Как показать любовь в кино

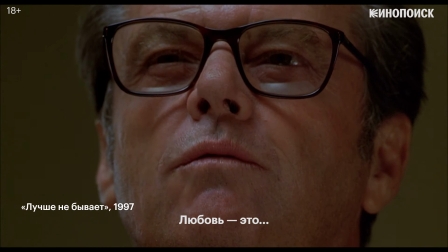Love was...
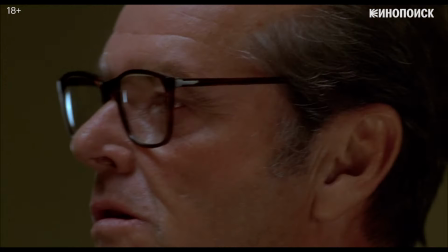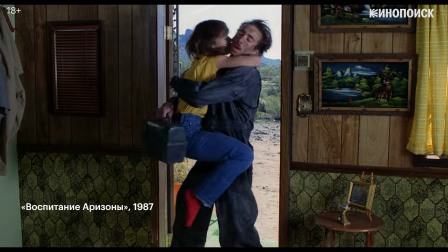Что такое любовь? Для одних это волшебное мимолетное чувство.
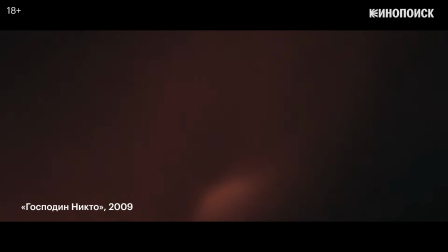Для других – набор химических реакций. И есть и совсем приземленное определение.
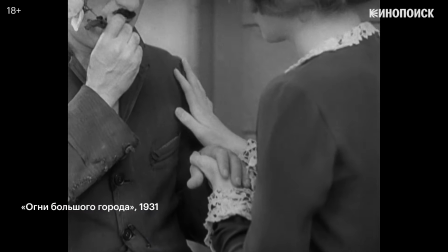Каждый человек по-своему видит любовь.
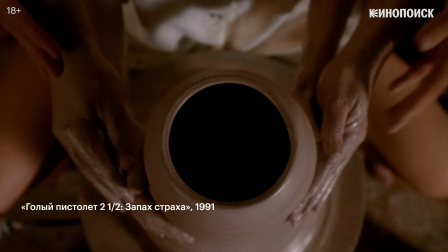Но когда мы говорим о кино, то у всех в голове сразу возникают одни и те же культовые сцены.
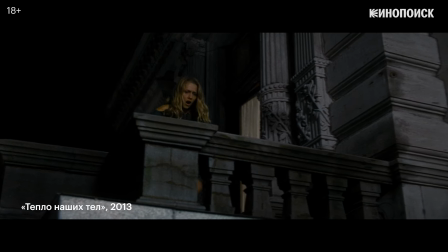Любви посвящены тысячи фильмов и сериалов, и за 100 с лишним лет кино успело сформировать свои каноны того, как показать ее на экране.
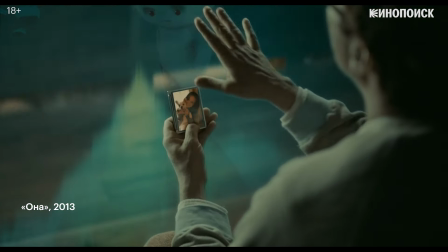В этом видеоэссе мы разберем, какими различными приемами она создается,
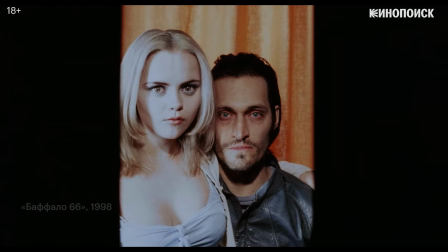и кто знает, возможно, даже ответим на вопрос, что такое любовь.
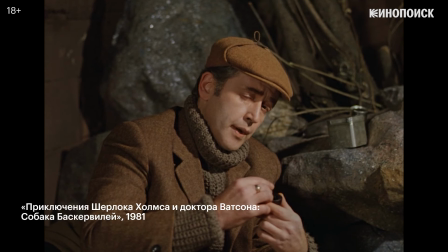Любовь, Ватсон.
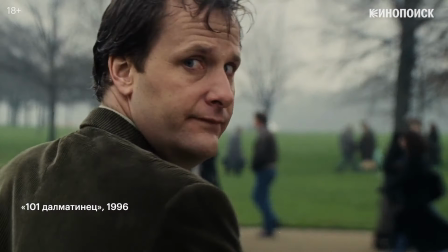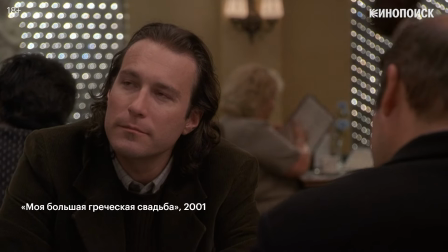Самый очевидный образ любви, так часто встречающийся в кино, та самая любовь с первого взгляда.
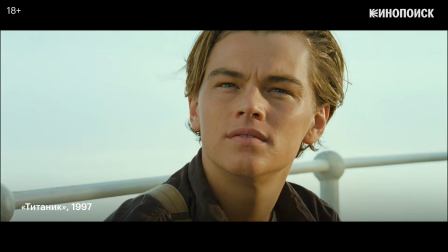Парень смотрит на девушку,
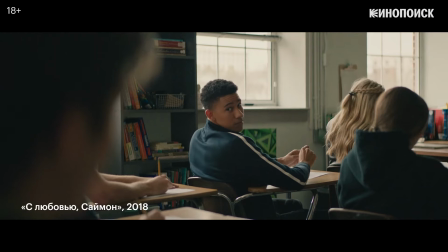девушка смотрит на парня, парень смотрит на парня, Кен смотрит на куклу Барби.
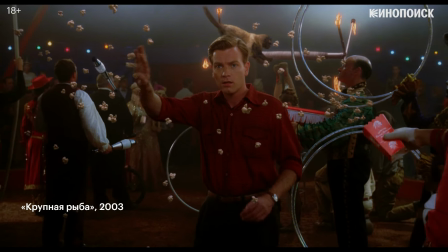Начало любви визуально должно выбиваться из повседневности, время вокруг останавливается.
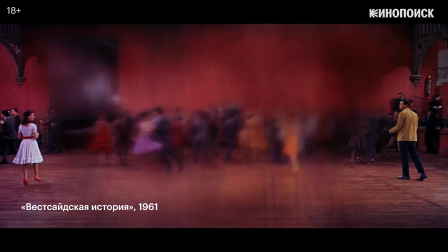Или же пространство кадра вокруг героев превращается в неразличимые цветные пятна.
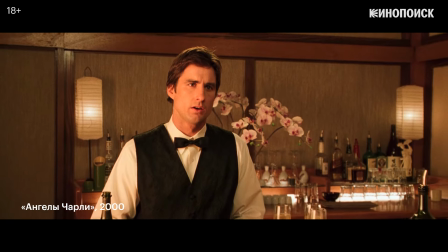Или же камера наезжает на лицо персонажа. Все говорит нам, случилось нечто особенное.
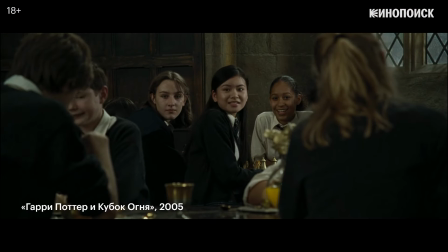Как правило, зародившееся чувство отыгрывает актер.
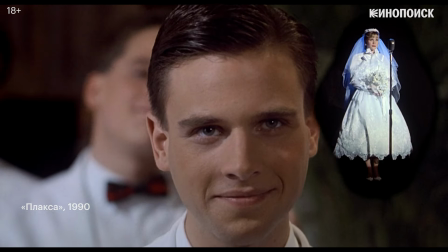Но иногда проникнуть в его мысли и фантазии помогают визуальные приемы или компьютерная графика.
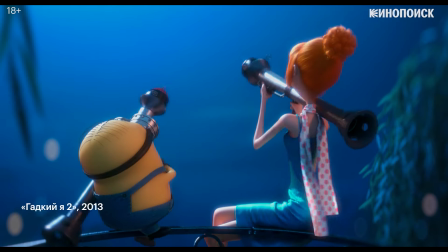Такой эффект легче всего воплотить в анимации, где все и так условно,
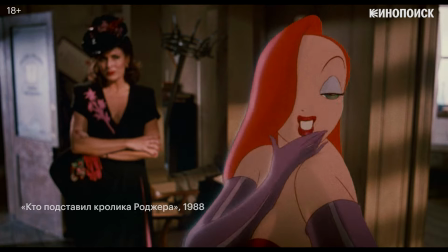и в ход могут идти нарушения законов физики и появление объектов, символизирующих в массовой культуре любовь.
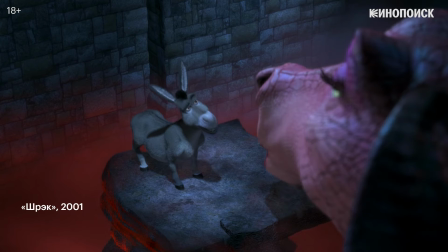В первую очередь сердечек.
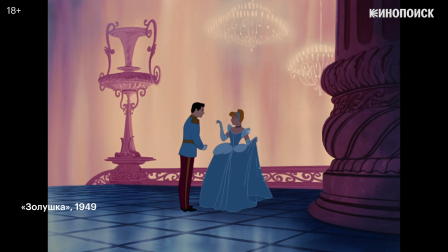Кажется, именно кинематограф в немалой степени ответственен не только за визуальный образ, но и за само понятие любви с первого взгляда.
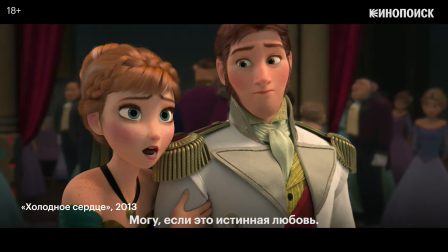You can't marry a man you just met. You can, if it's true love. You're just too good to be true.
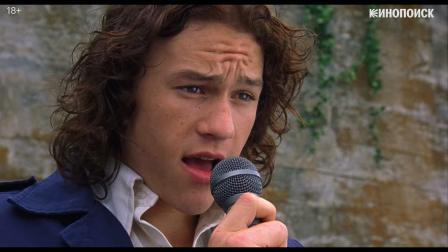Can't take my eyes off of you.
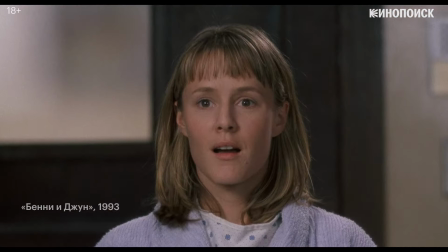Другой важный стереотип, нашедший воплощение в мелодрамах и ром-комах – большие романтические жесты.
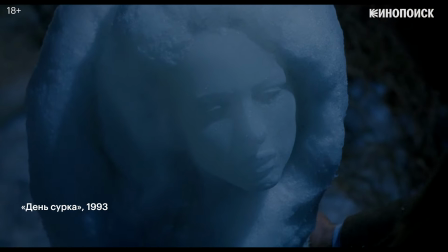Именно они отвечают за визуальную репрезентацию любви в кино.
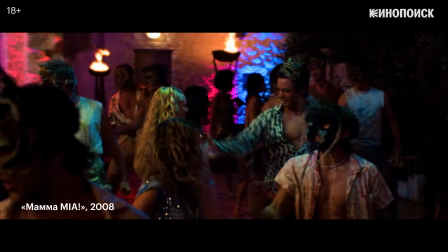Ведь как еще доходчиво выразить чувство, если не через массовый танец или песню?
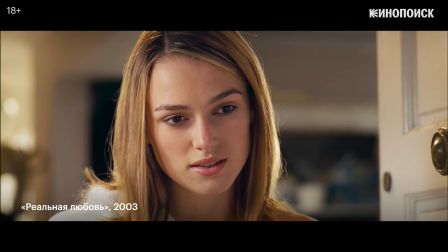Кто-то может сказать, что это нарушение личного пространства и принуждение к ответной реакции. Но что они понимают в романтике?
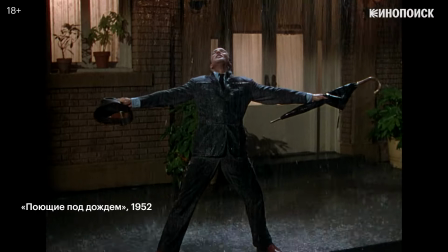Впрочем, часто это любовное томление выражается только одним из героев,
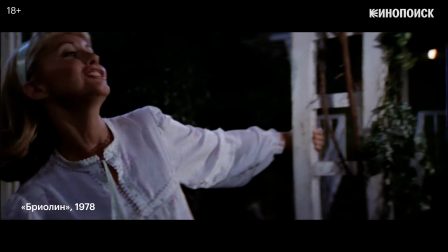когда чувство настолько переполняет, что персонаж начинает петь или танцевать.
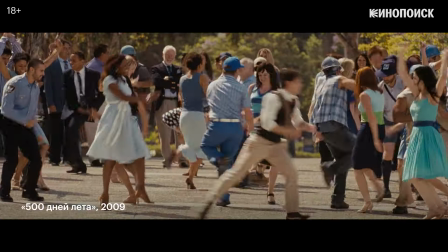А вслед за признанием в любви или вместо него обязательно следует физическое подтверждение взаимных чувств.
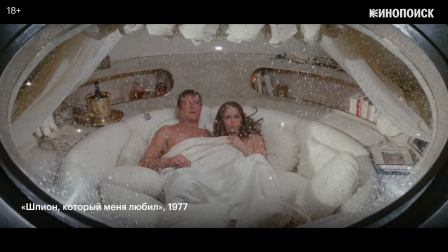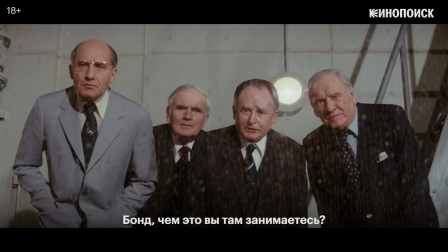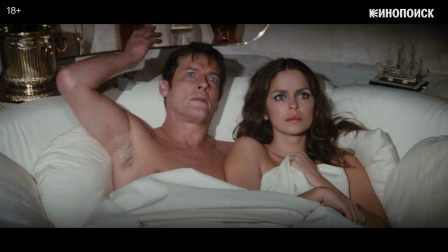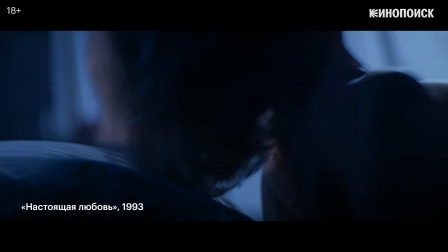Это может быть и эротическая сцена,
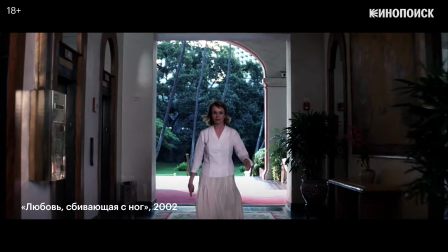но на самом деле достаточно прелюдии или же самого распространенного образа любви в кино – поцелуя.
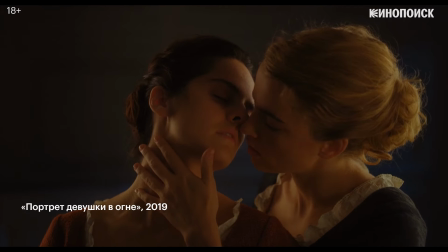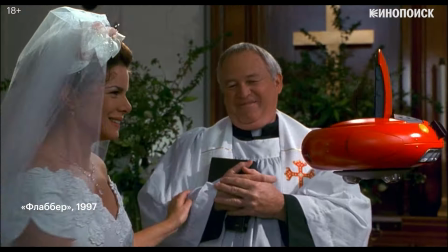Но все, о чем мы говорили выше, лишь ситуации, которые показывают различные стадии любви.
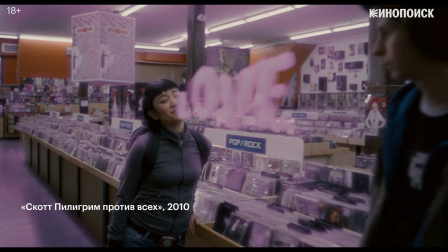А какие есть визуальные приемы?
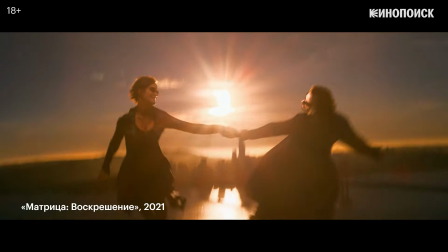Съемка против солнца.